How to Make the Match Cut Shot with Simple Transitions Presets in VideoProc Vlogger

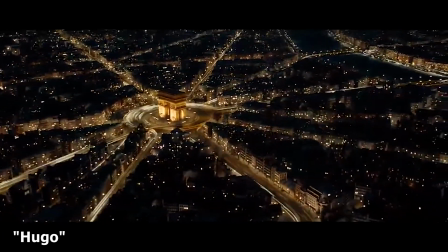(0:00)
The technique of putting several similar shots together is called match cut.
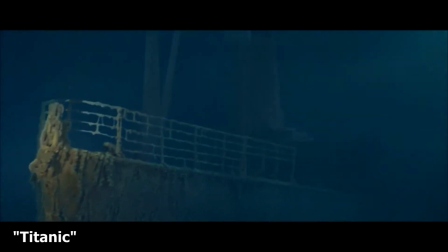(0:06)
Well, the editing tip can actually make some similarly average footage become more interesting and animated.
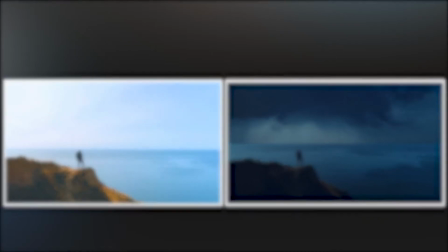(0:14)
If you want to learn more about match cut editing, go check out the related tutorial made in our channel, and I will put a link in the screen.
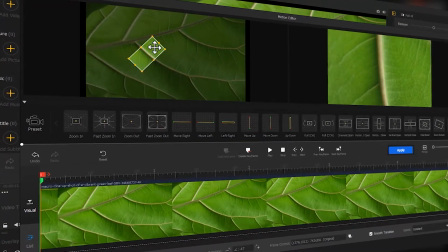(0:23)
In today's video, we are going to show you how to achieve a match cut with the transition process effect in VideoProc Vlogger.
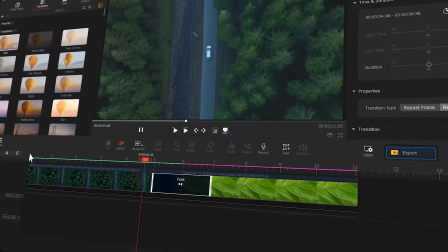(0:31)
So if you are interested in this, then keep watching!
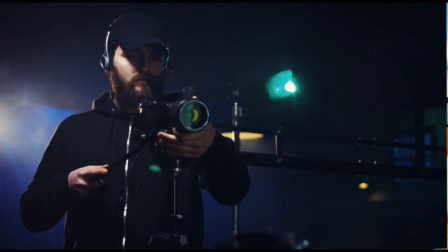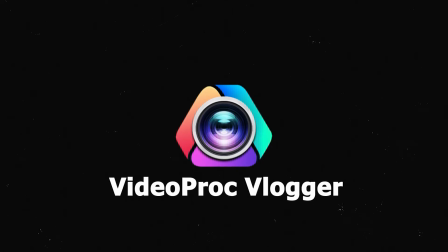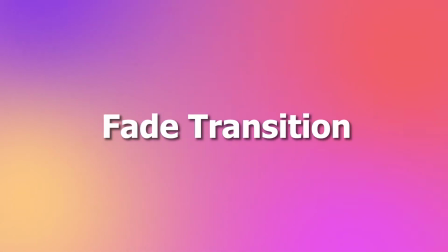(0:45)
Fade transition.
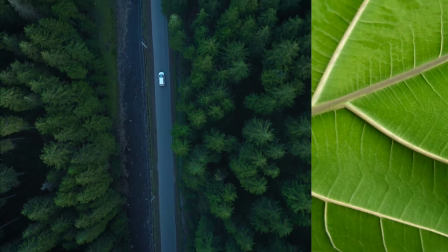(0:49)
In this case, we are going to use the fade transition to overlap the similar elements in the two frames and create a match cut effect,
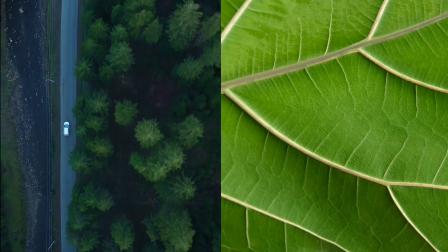(0:57)
which would make the transition look more natural and smooth. Open the software.
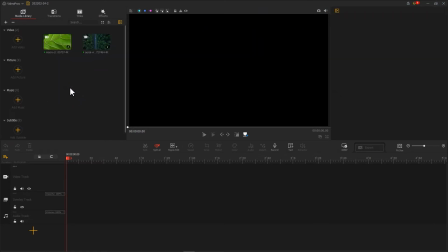(1:03)
Import the two clips we need. Drag the call footage into video track first.
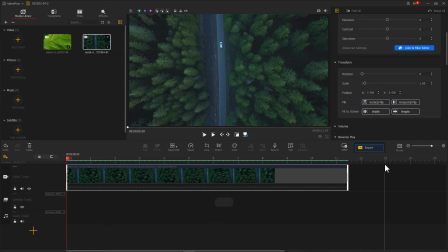(1:09)
Scale the timeline to a right size. Then, use a ripple edit to cut the video to the right length.
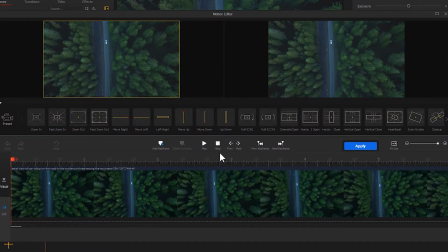(1:21)
Click Motion to open Motion Editor. Here, let's do a zooming effect to create a fake camera movement. Add a keyframe to the first frame. Drag the box to place a vehicle in the center of the frame.
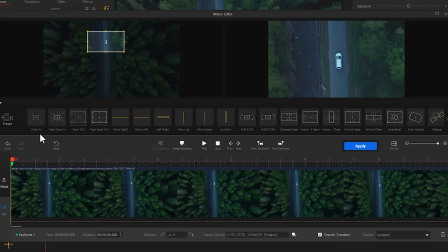(1:36)
Then, drag the playhead to the last frame. Drag the frame to create a zooming out effect, but be sure to keep the row right in the middle of the screen.
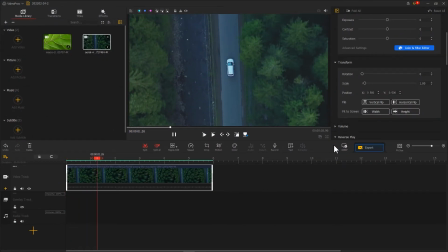(1:51)
Click Apply and return to the main interface. Now here we have an effect of camera being pulling away. Drag the second clip into the video track and place it right behind the first clip.
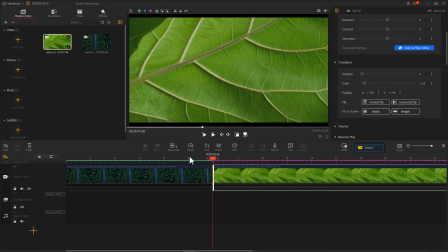(2:07)
We use the ripple editor to cut.
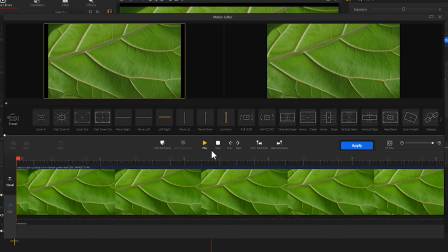(2:13)
Click Motion to enter Motion Editor. As before, we create the same zooming out effect.
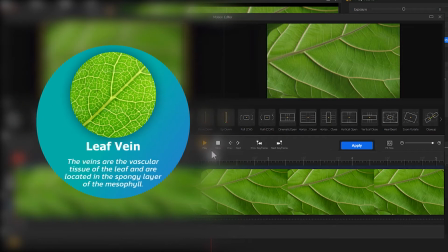(2:19)
Here we need to find a leaf vein in the frame, so that it can match a road in the first clip.
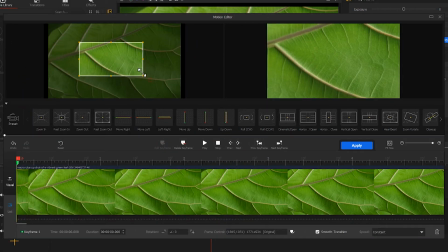(2:26)
Add a keyframe in the first frame. Then we drag the box to keep the vein in the center of the frame. Then, add a keyframe to the last frame to zoom out the shot.
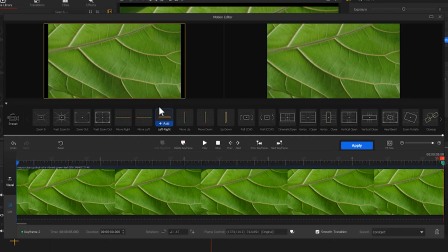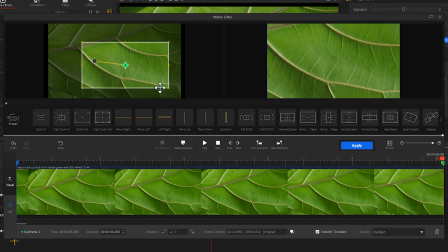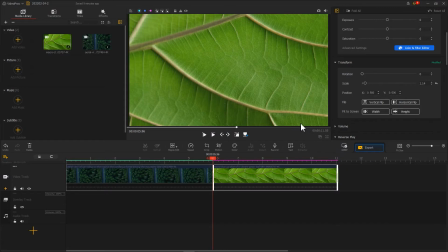(2:54)
Click Apply. Find Fade Effect in Transition Library.
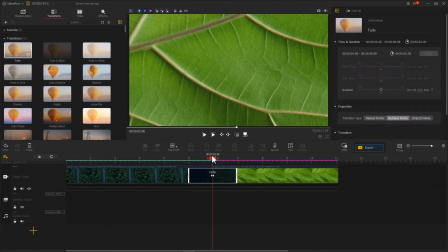(2:59)
Add it in between the two clips. Now, a match cut effect is built and added.
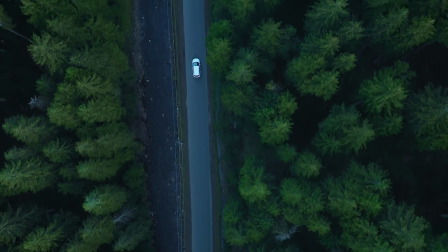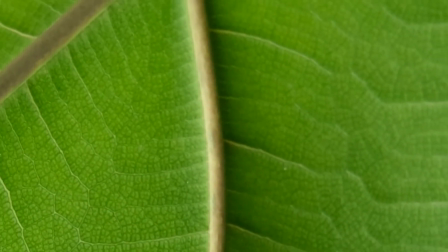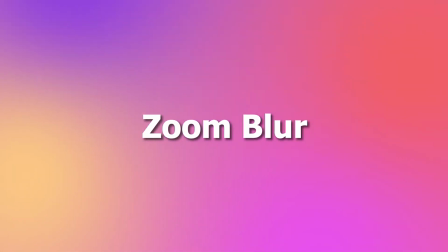(3:17)
The second example is zoom blur.
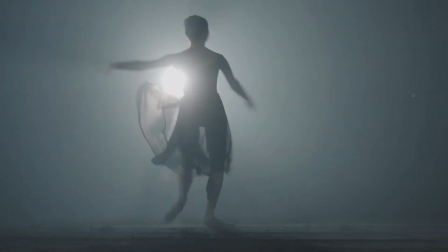(3:22)
In this case, we use a lamp behind a character as a match element.
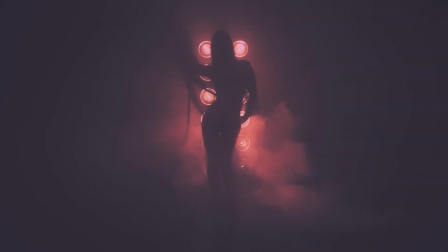(3:27)
And from there, we create a match cut effect. First, import the footage into the software.
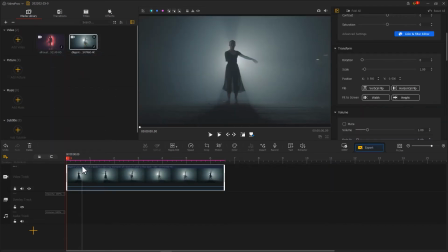(3:35)
Then, put the first clip into video track. Adjust it to a proper length.
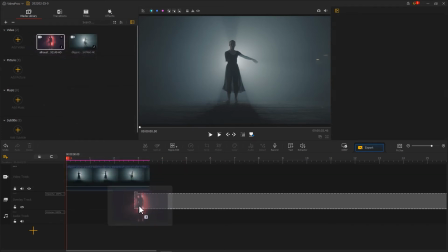(3:45)
Put the second clip into the overlay track. Adjust the size of the image.
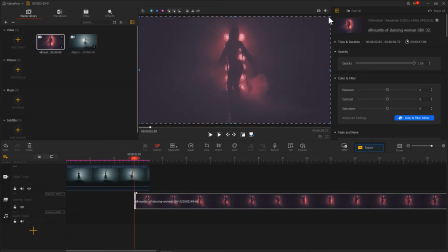(3:51)
Now we need to resize the images of the two clips to ensure the characters appear the same size. Adjust the transparency of the second clip.
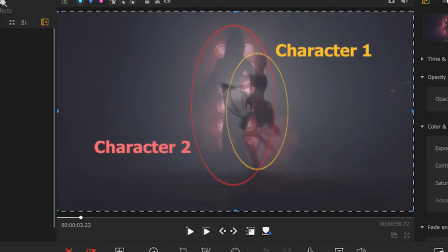(4:01)
Drag the playhead, and we can see that the character in the first clip are smaller than that in the second clip.